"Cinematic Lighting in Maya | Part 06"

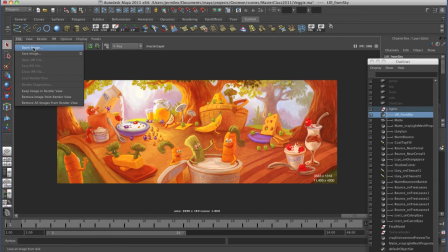I love in Maya to actually open an image so I can load the
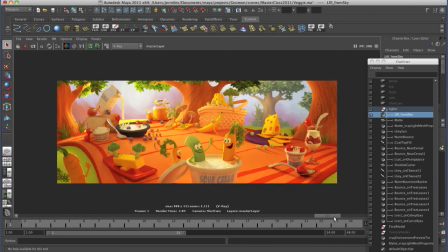image in and compare this to, so this is sketch, final render. And that way I can kind of go back and forth and see my similarities and see where it's not exactly the same. There are definitely a lot of differences, but in the end we kind of chose compositionally.
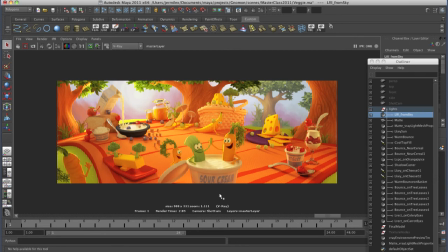We made a lot of choices, but it still follows the thought and the intent of the original design.
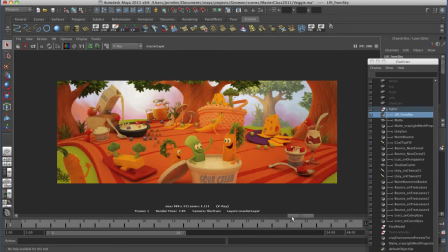So let's kind of break down the lighting. So the very first thing is a fill from sky.
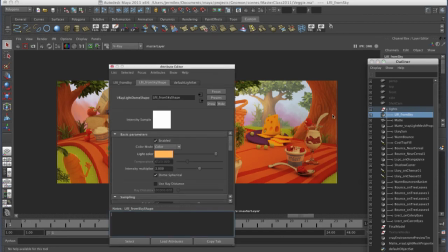So this is a V-Ray light. It just has a single color in it. It's kind of a spherical light that does nice soft ray trace shadows all around the scene. This is the equivalent to the ambient occlusion node in Mental Ray, only this is much more accurate because you're actually getting true,
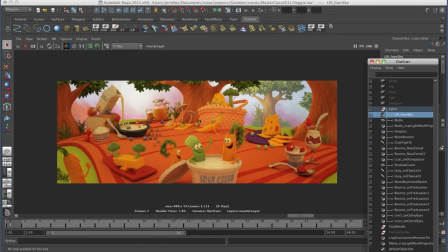radiosity and the light's bleeding around. We're getting some nice kind of color temperature. If you notice with objects in global illumination, you get color temperature kind of for free because the light will, like if you look at the cheese over here,
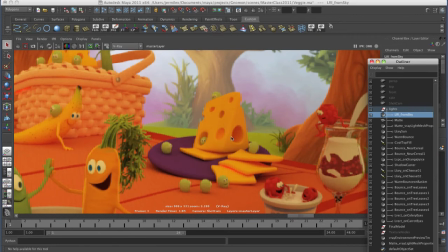it's not just light yellow, dark yellow. As it goes, darker and darker, you get reds and different color of the light that's bouncing around.
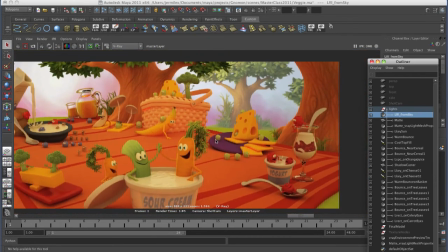It's really nice. So subtle, way that the math is working, renders pretty quickly.
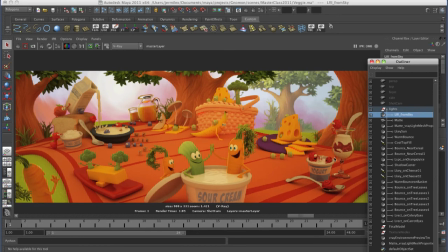So this is just the fill light by itself. And then this is the key light by itself.
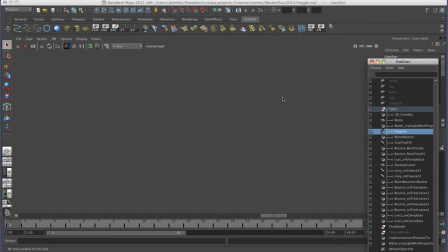So let me actually show you what the key light looks like here. What I did for the key is I did a sphere light.
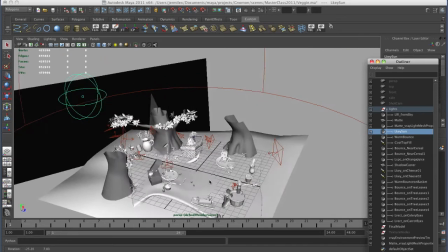In V-Ray or different global illumination packages, this is physical based rendering.
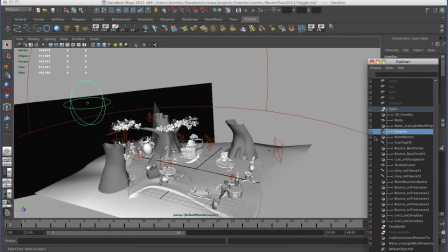So the size of this sphere light will determine how soft the shadows are.
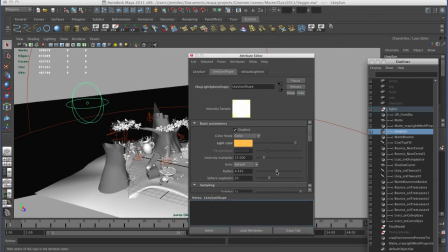So this radius right here, if I make this smaller, the shadows are going to get tighter. If I make this bigger, it's going to get softer and softer. So I have a nice big soft kind of light that's shining into the scene. It does have fall off, so the light will stay bright here and it get like a light bulb,
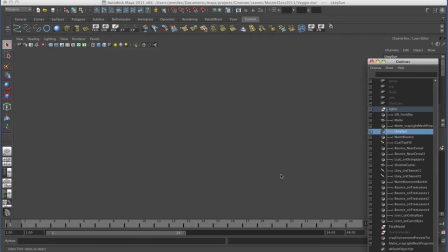it'll get shallower, kind of fall off as we go. So coming back to the render here.
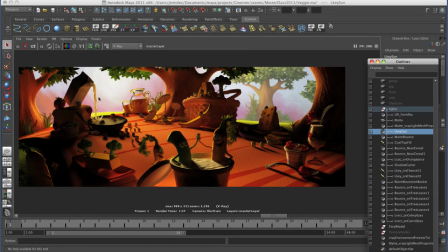So this is with just that one light on. So you can kind of see the difference of fill lights, key light by itself. Then I have some different bounce lights around the scene, kind of top fill lights.
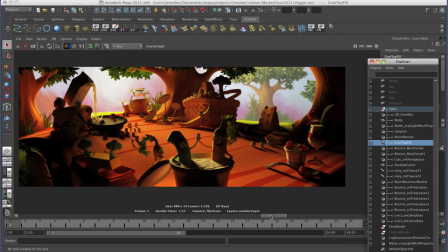I was trying to match the illustration. So bounce light, there's one light kind of off to the side here.
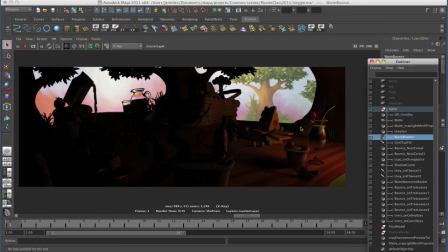This is this bounce light. This is what they call a rect light.
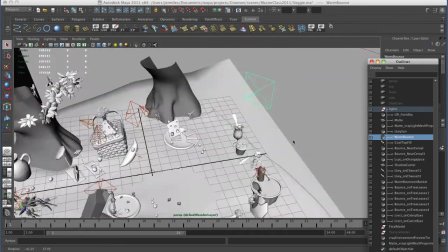So here you go. This is that light, just a rectangular, it's like an area light, Maya area light, but this is a V-Ray light.
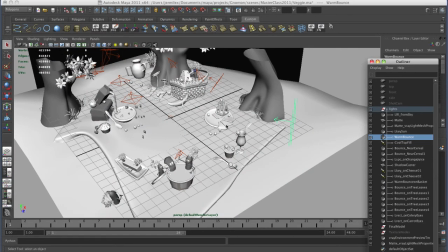It kind of shines in from the side, gives a nice little soft fill into these objects. It's going a little too dark without it.
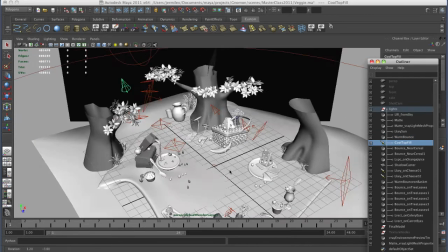Then I have this top cool fill. This one really just kind of gives a little bit of cool light on the milk.
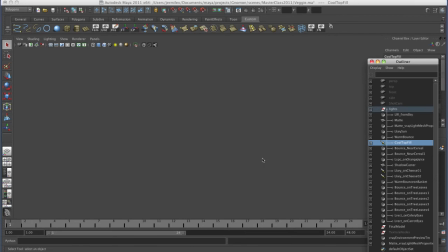And that looks like, if Maya will catch up, it looks like this.
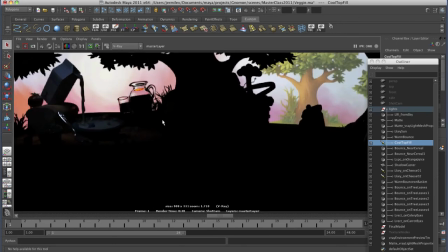So you can kind of see the light over here. There's just kind of this little bit of cool light shining onto the top of the milk.
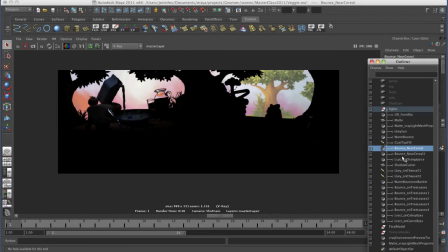Then I have bounce near the cereal, so I have two different bounce lights, again rect lights that are kind of near the cereal, shining up onto the orange juice and onto the cereal box and a little bit onto the tree.
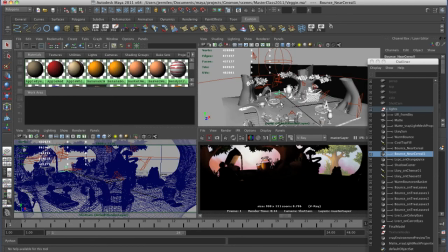Those are over here.
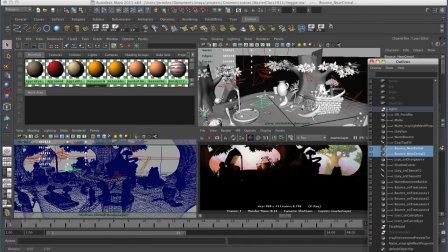So here's my two bounce lights kind of shining up, kind of thinking there's a lot of bounce light, and I let V-Ray kind of naturally do what it would with global illumination, but then I'm thinking more like a live action photographer or a director of photography,
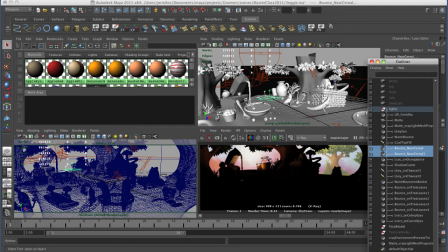cinematographer, and putting in extra bounce cards where I need extra light to make the shapes read, to make the illustration really beautiful.